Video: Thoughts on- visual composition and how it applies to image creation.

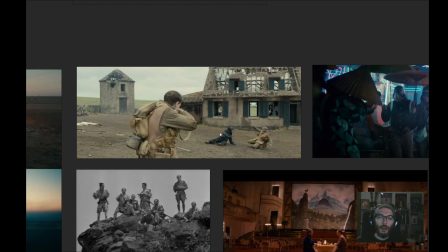(36:42)
They feel well all together, like they are part of this environment, their own environment. But this guy clearly states that he's not from this place, like an outsider, so creates an element of tension.
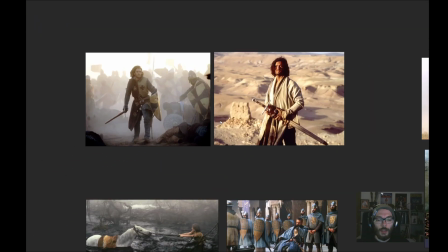(37:04)
Same here. This is another thing that I would love to tell here.
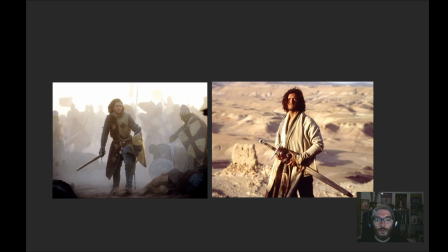(37:10)
This is from one of my most favorites, Kingdom of Heaven, and you can clearly see that the same character is put into discomfort and comfort
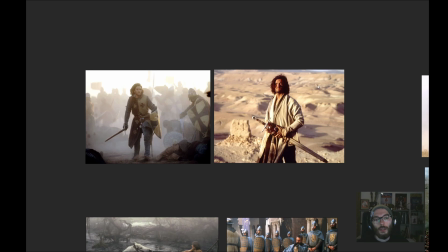(37:26)
with the chaotic elements around it. And here again we have strong contrast, but it feels peaceful.
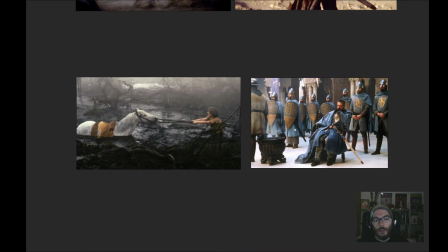(37:36)
Again, two totally different compositions from totally different movies,
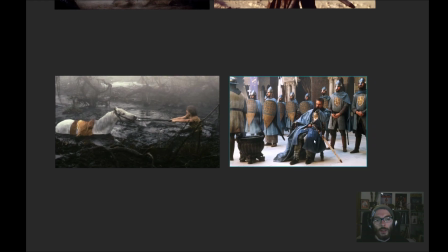(37:40)
and you can see even that he's disturbed, it feels all together. It's a well put image with all the colors matching up and everything is in order.
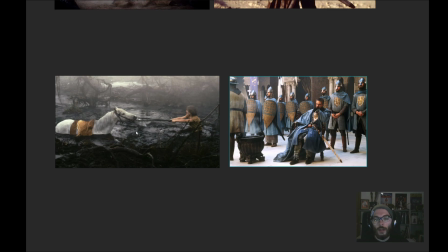(37:52)
But here those two characters are completely out of their environment, and the image clearly states it, as they are in the both sides of the frame,
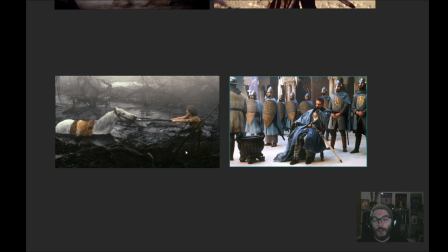(38:06)
and all the chaos and dirt suggest that is really a disturbing place to be.
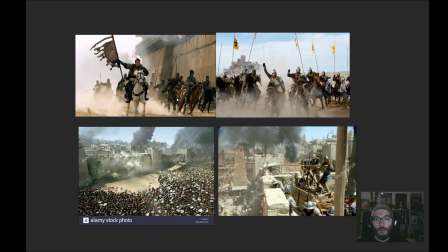(38:13)
Same here, we can have even order in chaotic frames. A lot of moving objects, a lot of dazzling stuff around, but you can see they have direction.
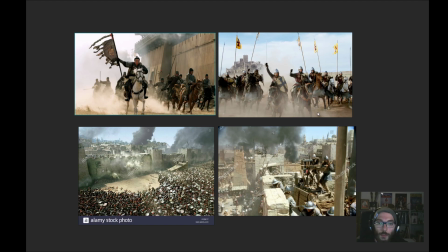(38:26)
Everything is directed to go into one direction to show movement, and it feels unified, has some sort of unity to it.
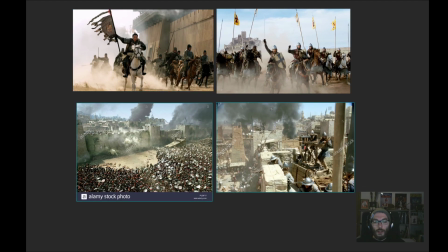(38:35)
But on the other side of the hand, we have really
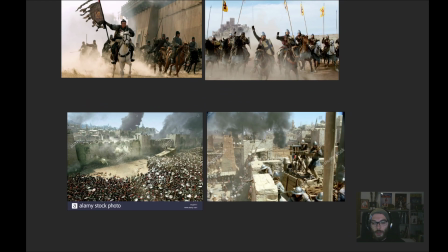(38:40)
chaotic compositions, and everything is going nuts. You see so many elements, but still they are composite in a way that they bring your attention to a certain point in the image.
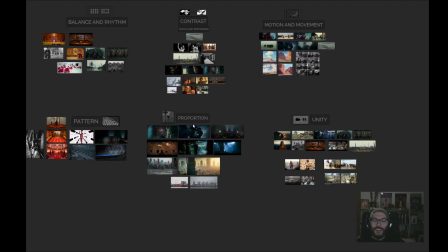(38:56)
Oh well, this was a really a beautiful trip into cinematography,
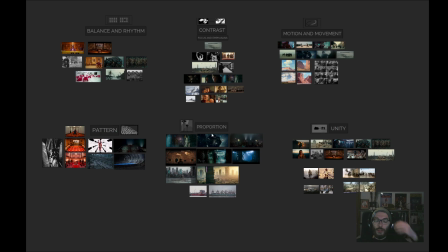(39:04)
and all those elements that bring all together a good composition and well balanced and well thought image. Uh, of course,
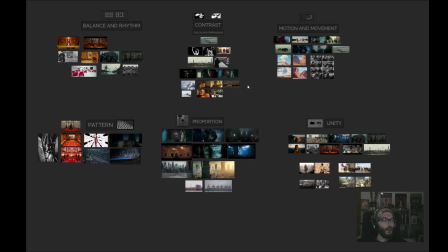(39:16)
this is something that will help you to present your artworks in a more professional way. You have the ability to really convey a certain message in your
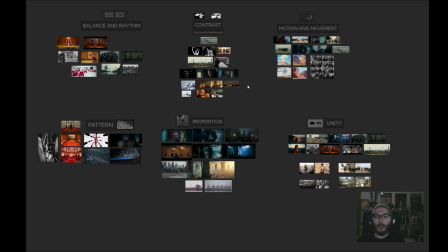(39:35)
artworks and successfully send it and sell it to the viewer. No, it's well known that concept art is not only beautiful images, and it's not only about drawing compelling and interesting frames,
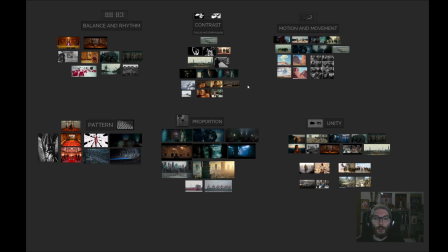(39:53)
but in many sorts of the way you really have to emphasize on compositing your elements well, So to be sure that your idea is really translated well
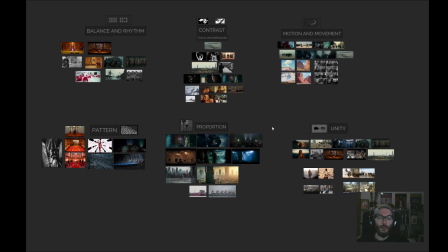(40:09)
and really in detail with the viewer, because sometimes when you are working,
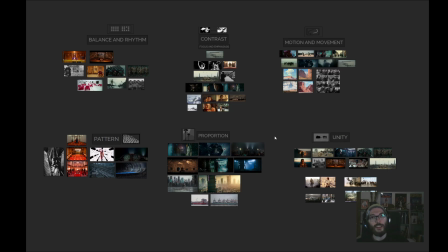(40:15)
let's say, with a company and you're speaking through mail, let's say, and they don't have time to talk much with you, you probably will try to put up your artwork,
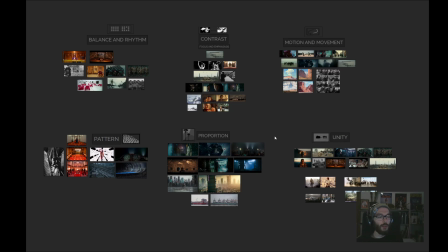(40:30)
put a little description what you did there, but really the description doesn't matter. When they open the artwork, they have to be like, aha, this image, let's say, really brings my attention to to the building here.
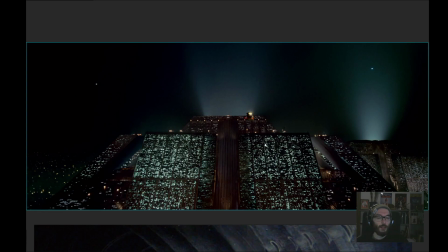(40:49)
It feels massive, it feels big.